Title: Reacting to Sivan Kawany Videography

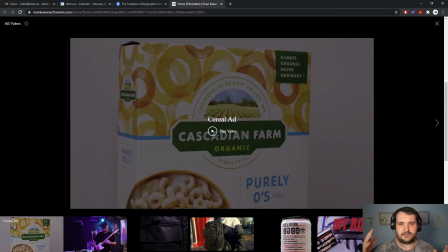One other thing is the music just randomly cuts off at the end, so even though it is a 15-second ad, you do want to try and make the music fade out or end on a note or in a specific fashion at the end.
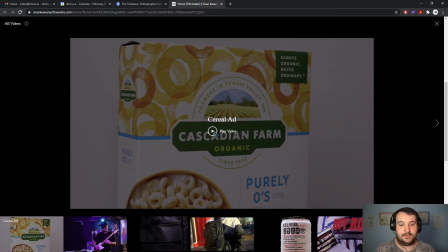So let's say you have a 30-second music track or a 1-minute music track. Try combining like the very end of that and, you know, somehow fading it in right at the end, just so it goes da da da da.
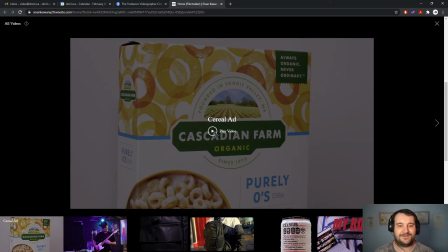That's just a little, you know, final touch in terms of audio.
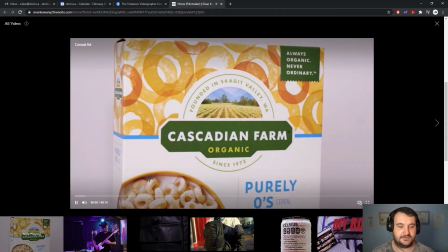Other than that, I love the Foley sounds used, of like opening the package and pouring the milk.
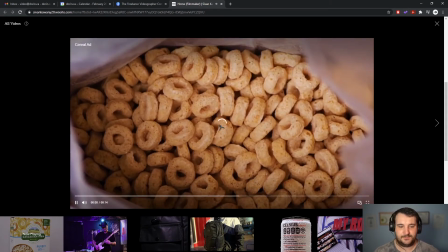I don't know why the website's doing this. It's not that huge of a video, unless you uploaded like insane bit rates.
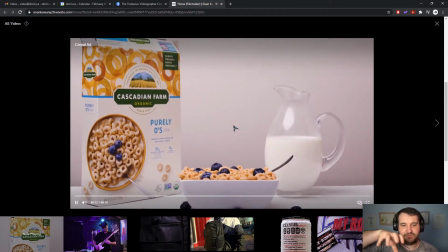This shot is really cool. I like it.
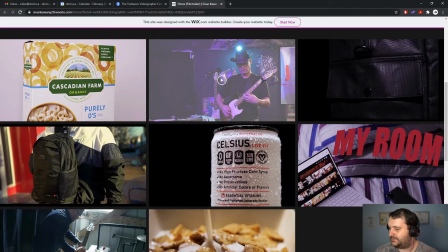Alright, so, well, just to make the video a bit longer, let's just see some more.
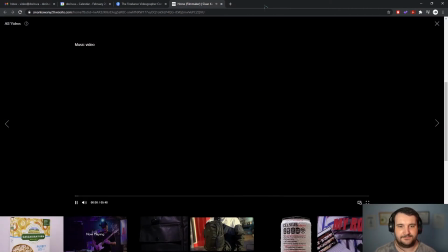Music video. Oh,
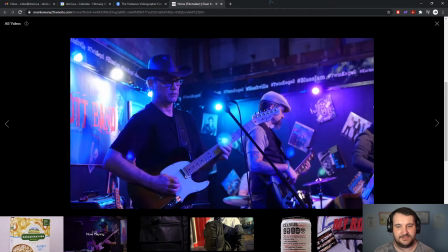it's a live music band. So I'm not going to have much feedback to give here.
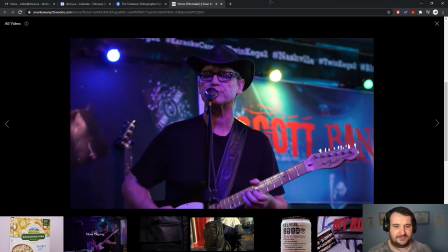It's correctly exposed, you're getting multiple angles,
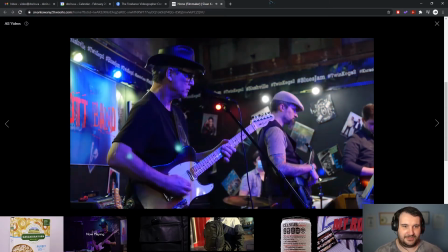the sound is good, so there's not much there's not much you can do wrong here.
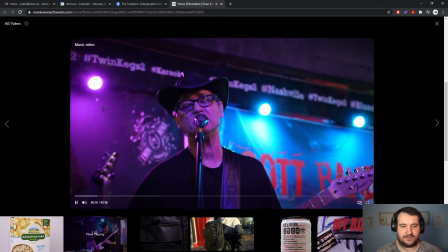There's a bit of flickering or banding because of the cheap LEDs.
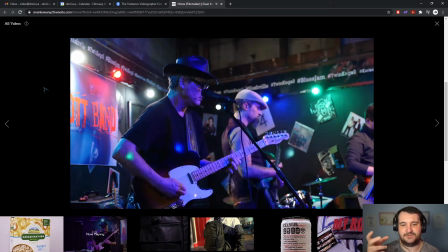Or not necessarily cheap LEDs, but it's a mismatch of your shutter speed.
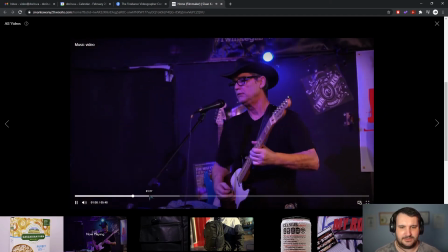But that's just a little thing. Yeah, no, this looks pretty good. Oh, another side angle, so it looks like you have like 3 angles.
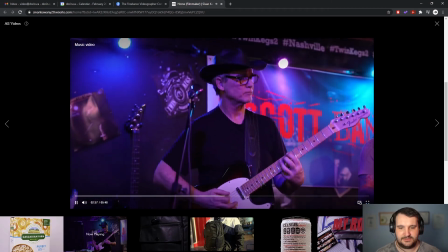Side, side, oh, close up. Yeah, not good job on that one.
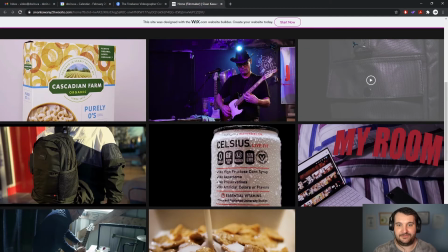There's like, you literally did everything right, so very good.
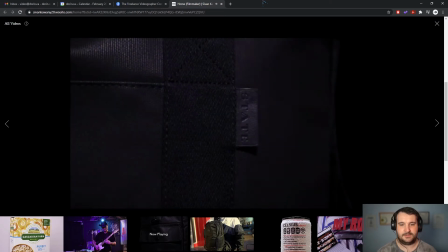Okay, this is a 20-second ad. Nice use of light. Good, we saw the logo.
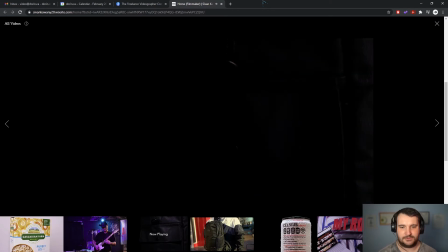Good use of light.
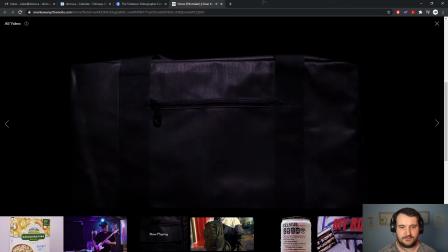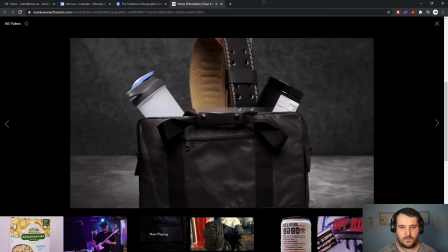Oh, interesting.
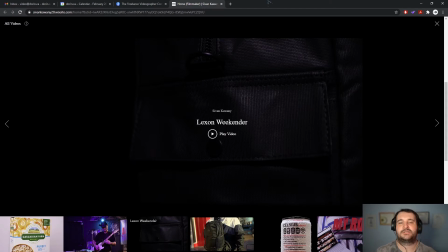So, because the product was so dark colored, you might have actually you could have opted for just a white backdrop and not with the dark and a theme and revealing with light.
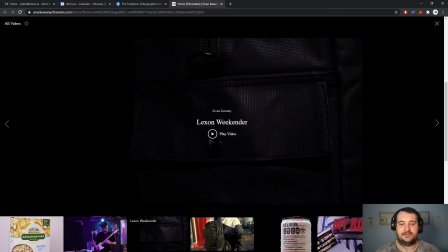And you do also end on a white screen, so you could have just kept your your color theme all the way to the end and end on a black screen with white text. So let me take another look. So we see the top of the bag, the logo. This is the best shot.
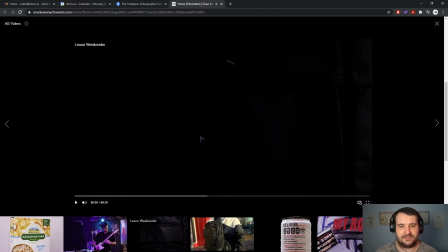Very nice. We kind of see almost an identical shot. We notice the zipper this time, I guess. We notice the side pocket, zipper again, so I felt like that was repetitive.
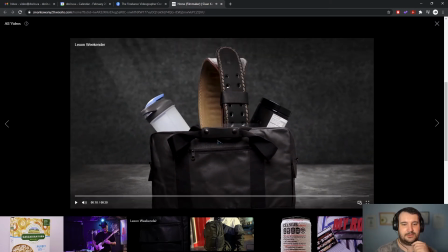And the things moving in place seem very out of place. This belt, so this belt is so huge, it makes the bottle look small, it makes the bag look small.
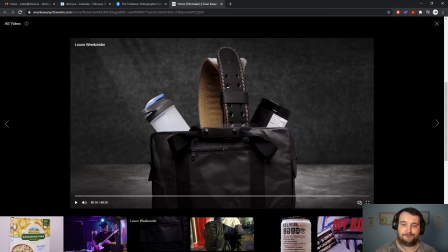So, I don't know if that's an accurate size belt. That is an insane looking belt.
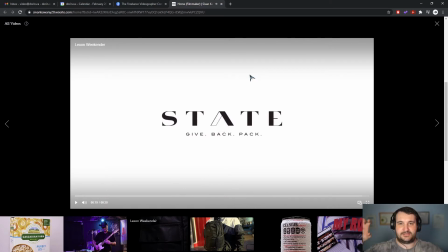If it is accurate, like that looks like one of those like WrestleMania like champion belts that you just hold. So probably because their logo is black on a white backdrop, that's why you went with this as an end screen.
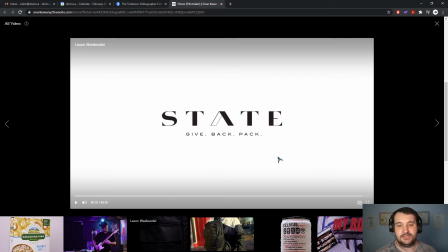You could have tried to invert this image, see if the company would have approved of that. If not, then that's totally fine. I'm just nitpicking on the end here.
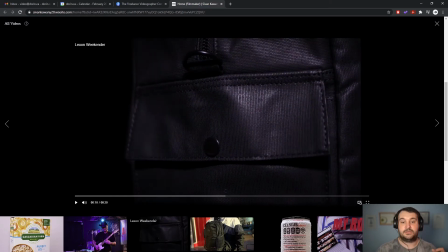But very cool. You do a very good job of isolating the product. Very good job of revealing it with light. I almost feel like you could have used more light, because some things are still kind of dark, and you could have used like
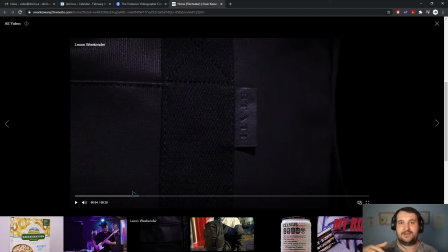masking to obstruct if anything was in the back, like on the sides.
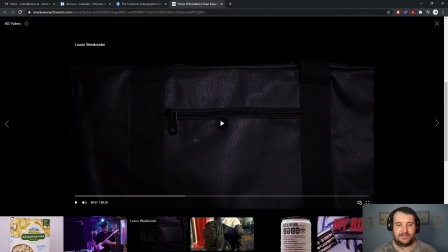But again, I'm just nitpicking. Yeah, pretty good.
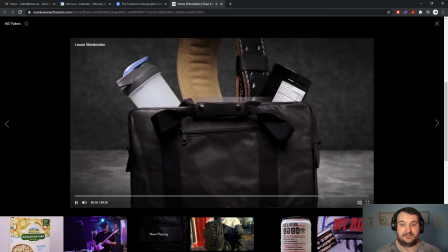The only thing that threw me off is that belt and the stuff just rotating in 3D.
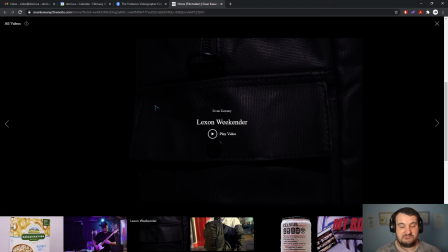So that's probably the weak point. But hey, if your client loved it, and it brought them,
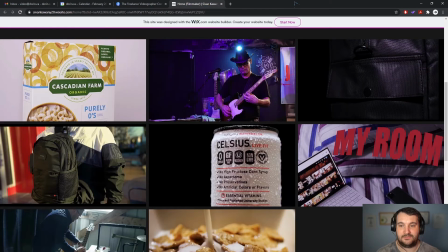a good amount of interaction with their audience base, then good for you. Definitely like the creativity and the controlled lighting. Alright, let's see the next one.
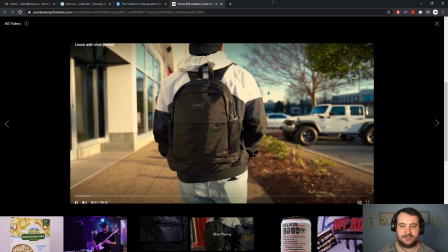Lexon with shoe pocket. Alright, another product.
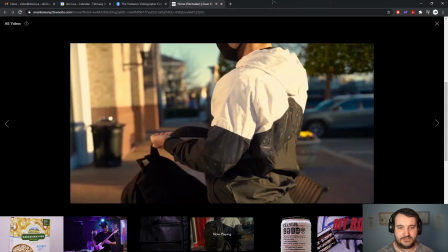We're unzipping, we're pulling some shoes out. Oh, that was it.
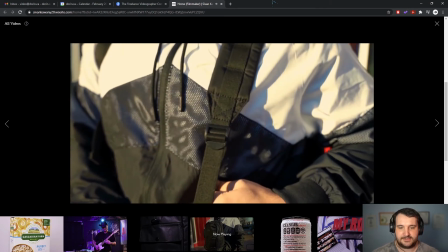Nothing else getting pulled out.
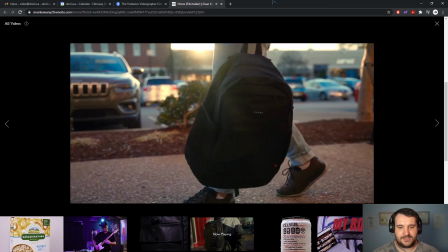Okay. Okay, I noticed something that I'll comment on later.
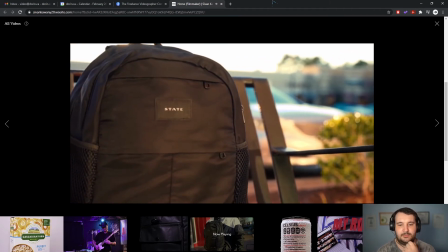Love the lens flare, but the logo's out of focus, so not ideal.
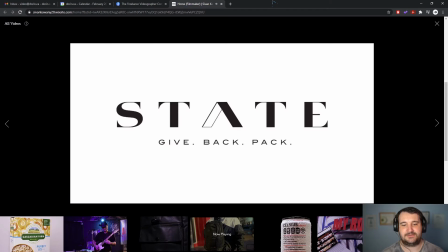So
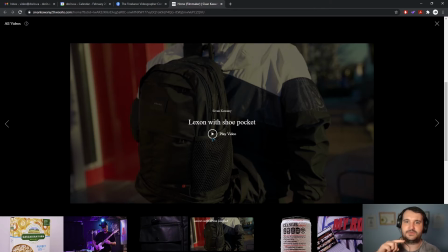couple of things here, and again, I think with the previous one too, and this one, and with the first product video you did, the music just ends. It just starts kind of abruptly and ends abruptly.
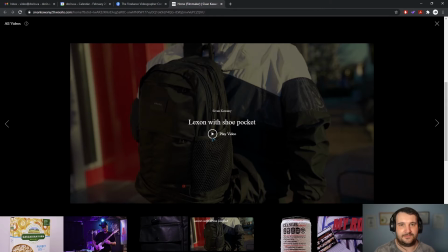Just do a bit of. It doesn't take a lot. Just do a bit of audio editing and just use the start and the finish. Just because it would be nicer. Maybe I'm just too stuck up on that, but for me personally, that's what I would have liked.
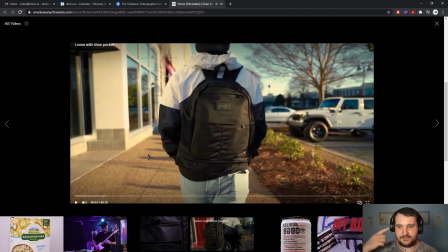Again, I like the ambient sounds that you've added. Very cool.
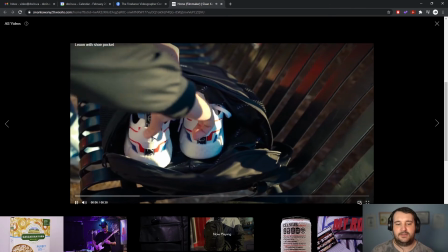So I feel like with the shoes here, the continuity problem is right now we see you're wearing black shoes, you're pulling out the white shoes.
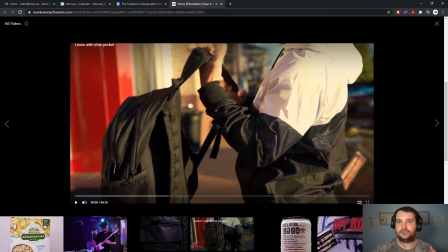We don't see anything else being pulled out in this bag. So I wish you would have pulled out two things out of the bag to make it look like, ooh, it's so spacious. Because just a pair of shoes is like,
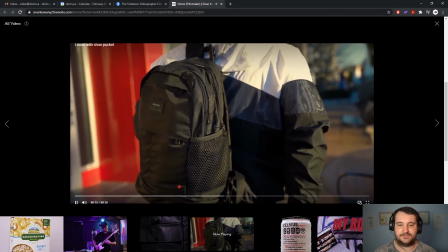yeah, showing it's, customizable or, adjustable.
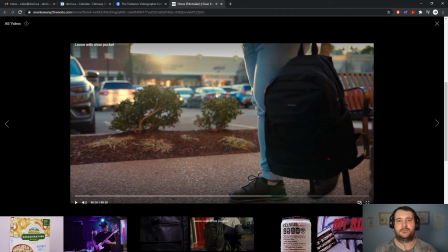Following the logo, very nice. This is the continuity problem. You pulled out the white shoes, you're still wearing the black ones. So, try and keep your storytelling consistent. You pull out the white shoes, we better see you walking with the white shoes.
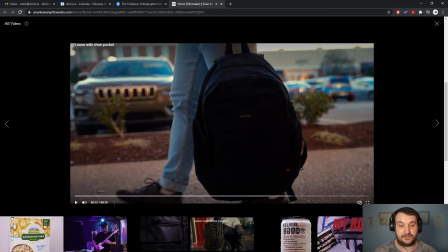And that bag, compared to those shoes, looks like it could fit like two more pairs in there. So the challenge with showing off a bag in 30 seconds, it's a challenge.
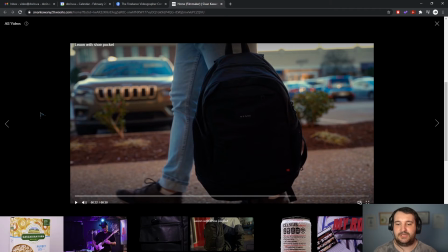It's hard to do, but what maybe would have helped is to do a reverse. Like this person is walking, and they just finished. You could even have made it, I don't know, sports related or industry related, like camera stuff.
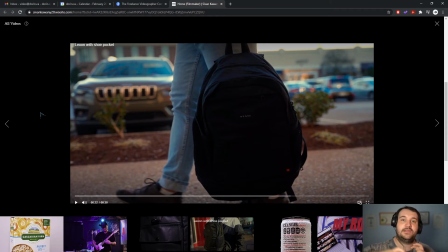Like they could have put stuff in the bag instead of like pulling out of it. So, it could be like, all right, I'm putting my equipment and my laptop and this thing in, and then he zips up and goes.